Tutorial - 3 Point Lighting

Today, we are looking at some basic lighting techniques for film. We will be looking at 3-point lighting and covering lighting ratios.
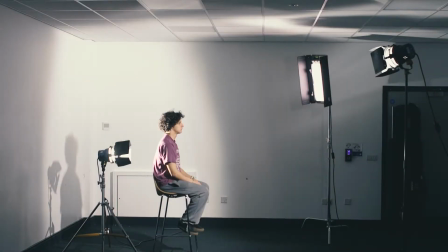8s
Our setup will be a standard interview against a white backdrop, but the principles of 3-point lighting can be used on any film set to dramatically enhance the quality of your film.
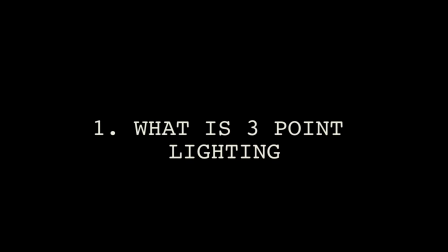18s
3-point lighting is used to create a realistic, more shaped image for the camera.
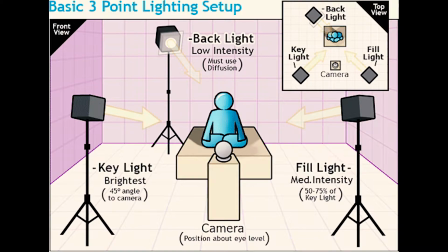23s
It consists of 3 lights, hence 3 points. These are key light, the main light in your scene.
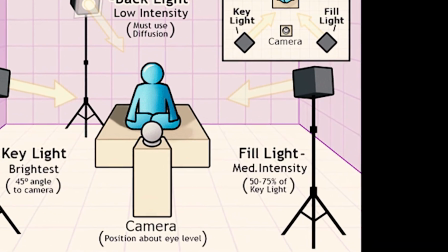34s
Fill light. This fills in the shadows where the key light is not reaching.
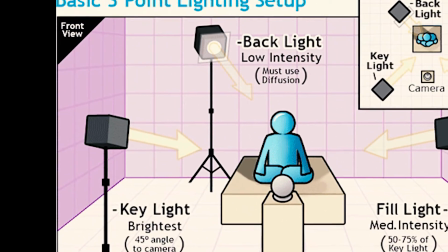41s
Backlight. This is used to enhance the subject and separate them from the background. So let's see how this works in practice. This is our subject unlit.
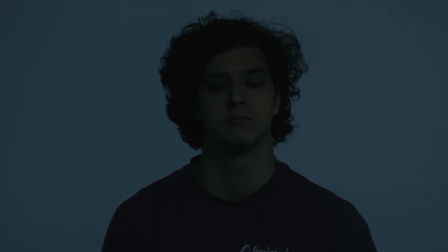52s
Using 3-point lighting, we can quickly turn this into a professional looking shot.
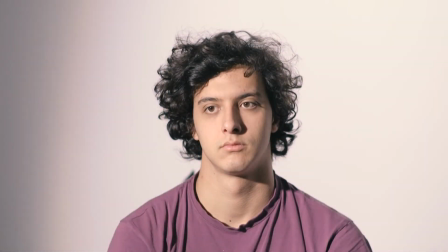57s
Let's turn the lights on one by one to see its effect. Key light. Already, we can see a drastic improvement in the quality of image. However, notice that because we are only using one light source, it creates harsh shadows across the right hand side of the face.
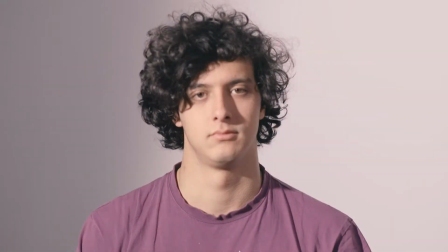71s
So to counter this, we add the fill light. It's called the fill light because it literally fills in the shadows. Unless you are shooting a 1:1 ratio, this tends to be less intense than the key light. We will touch on lighting ratios later. If you look at the subject and the background, you notice it's hard to distinguish any distance between them.
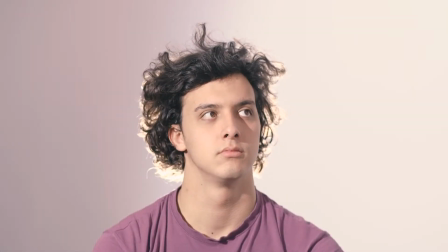91s
This is why we need the backlight. With the backlight, we can see the subject now stands out from the white background. So how do we set this up? To set up a 3-point lighting system, you will need 3 lights and a light meter.
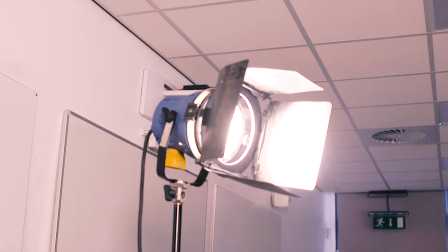105s
We are using tungsten lighting, which gives a warm yellow colour. Lights can give off either tungsten light or daylight.
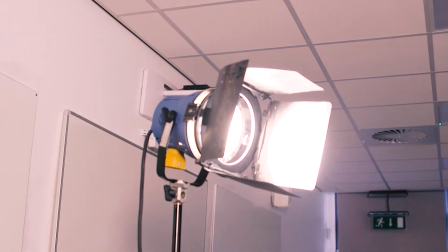113s
It is important to use the same type of lighting for all your lights.
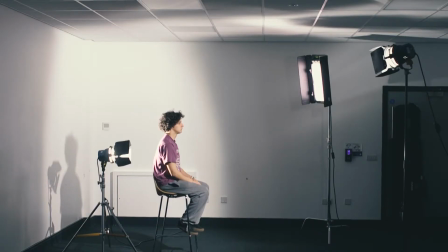118s
Both the key light and the fill lights are set up pointing at the subject from a 45-degree angle. Also notice that they are set higher up than the subject, pointing down. In this example, both lights are set up at the same distance from the subject, and so the same amount of lighting is hitting the subject.
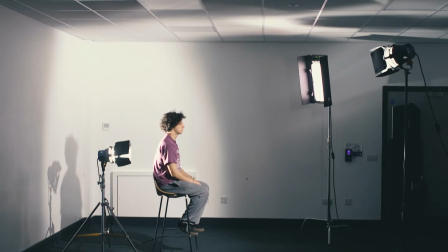136s
This is called a 1:1 lighting ratio. However, we want to create a more dramatic contrast between the key light and the fill light,
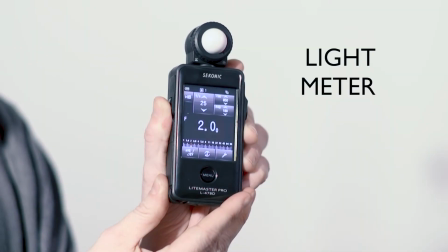146s
and to do that, we are going to need an incident light meter. A light meter will measure the intensity of the light around it.
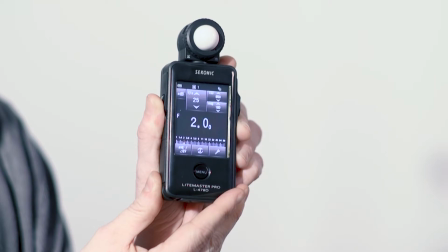155s
We are going to use the key light as our baseline for the contrast ratio. With only the key light on, we will take a light reading.
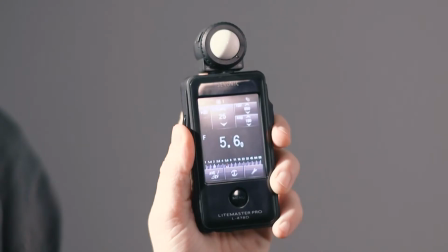165s
The light meter measures in f-stops. In this instance, the light reading is 5.6. So now that we have the baseline of 5.6 and are happy with it, we can make a decision about the lighting ratio.
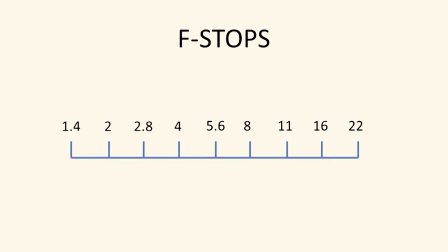178s
This requires a little understanding of the f-stop reading. Our key light will always be the brightest light on set. With our light reading of 5.6 from the key light, the fill light has to be a lower reading. Lighting ratios are easy to understand.
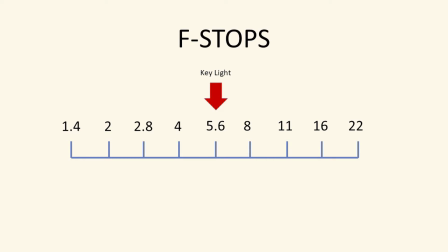193s
A ratio of 1 to 2 would be 5.6 as the key light and 4 for the fill light. A ratio of 1.3 would be again 5.6 as the key light and 2.8 for the fill light.
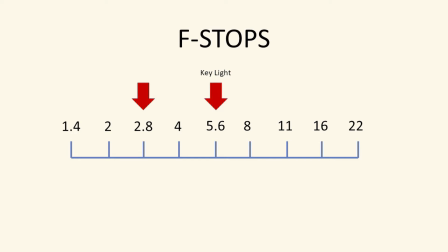210s
For our example, we are going for a lighting ratio of 1 to 4, so we know the fill light has to be less intense than the key light and have a reading of 2.
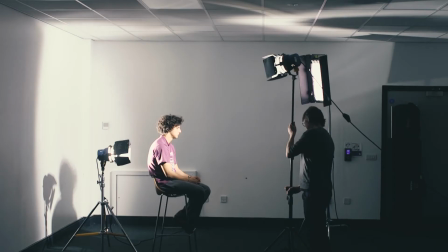221s
How do we do this? There are a number of ways. Light loses its intensity the further back it is from the subject.
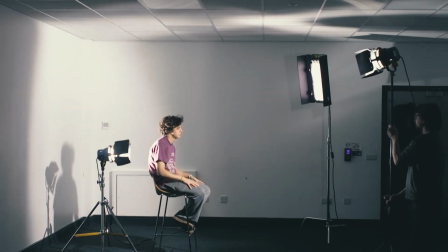229s
If we move the fill light back further, the intensity will decrease. Moving the light to reflect off a surface has 2 effects.
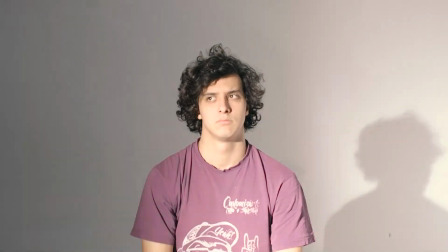237s
1, it again increases the distance the light has to travel. 2, it diffuses the light, again decreasing intensity.
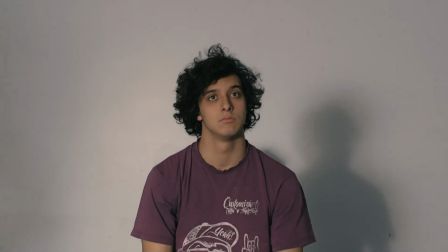244s
Notice the hard shadow becomes a soft shadow.